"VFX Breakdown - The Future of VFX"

What's up guys, this is the VFX Breakdown of a behind the scenes video.
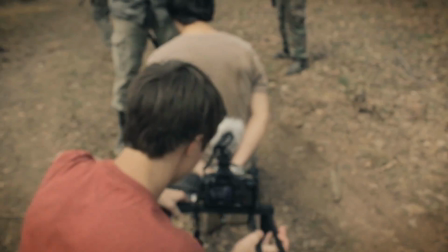3s
Now in this video we decided to switch up a little bit where I was actually in the video and Eric was behind the camera filming. I originally thought of this idea when I was thinking about the processes of doing visual effects and how you add in the stock footage or you do a simulation and you add it in.
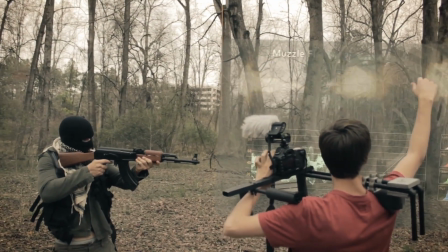17s
And I just thought how cool it would be to add in these elements as the video is playing out in real time.
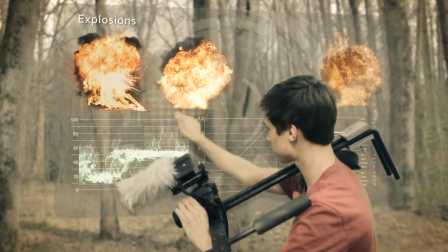23s
And my main idea was that what you saw at the end with the 3D explosion and how the camera was able to rotate around it as I was messing around and adding the elements in, just like I do when I work with these visual effects. So to do this effect, we got a harness, which we strapped Justin in, and we also had to get a rope,
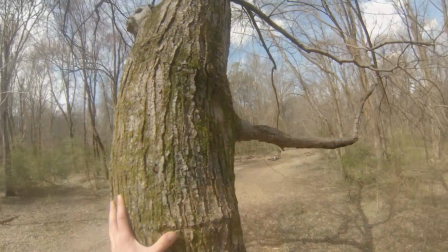39s
which our friend Gavin was kind enough to climb up a very high tree to
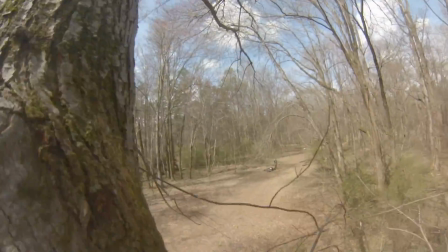45s
wrap around so that we could have Justin dangle from the tree as we progress with the shot. And because that's the biggest VFX shot, I'm going to be talking about that the most.
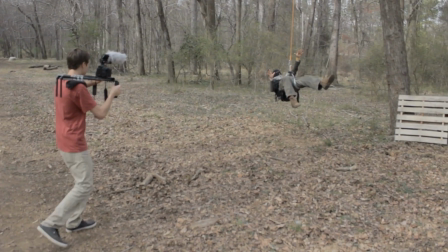55s
So the first thing we have is the original footage, and like I said, Justin was trying his best to keep stable and look as though he's frozen in time. Now as we play through, you can see I walk over and I swipe over,
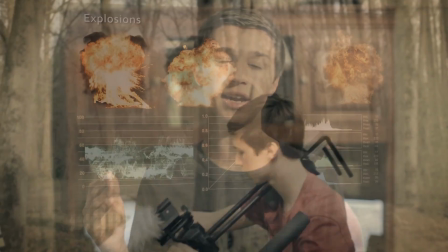65s
and this was just a simple 2D animation I made in After Effects and added in some of the stock footage. And when I drag it over, I applied a grid effect to make it look like it was almost loading, initializing it as I drag it over onto the ground, and adding a quick grid wipe to make it look like it track the scene and track the geometry. And then I was able to put in a simulation I made from VFX, which was just the smoke.
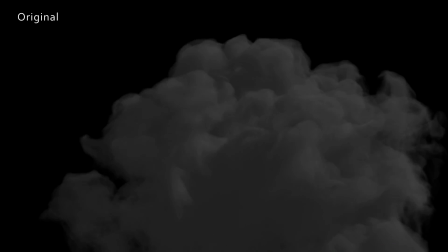89s
And then tracked in the footage, I had this 3D smoke plume,
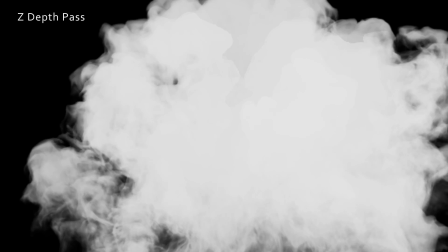93s
which I was then able to render out a Z-pass and put in other elements like real stock footage that's only 2D. But because it's in the smoke, it looks as though it is 3D. Now same goes with a lot of the other effects, such as the dirt hits and the muzzle flare,
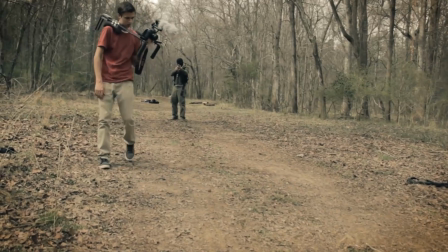107s
but those are just 2D elements, no fume effects or no 3D required. With the muzzle flare, I actually added a front muzzle flare and a side muzzle flare and rotated the front muzzle flare 90 degrees to make it look as though it's 3D from certain angles. When I apply the proper amount of glow to make it look realistic, it takes away from the hard edges which make it look 2D. As always, I hope you enjoyed the video and I hope you enjoyed this breakdown. If you have any questions, be sure to leave a comment or hit us up on Facebook or Twitter. Thanks.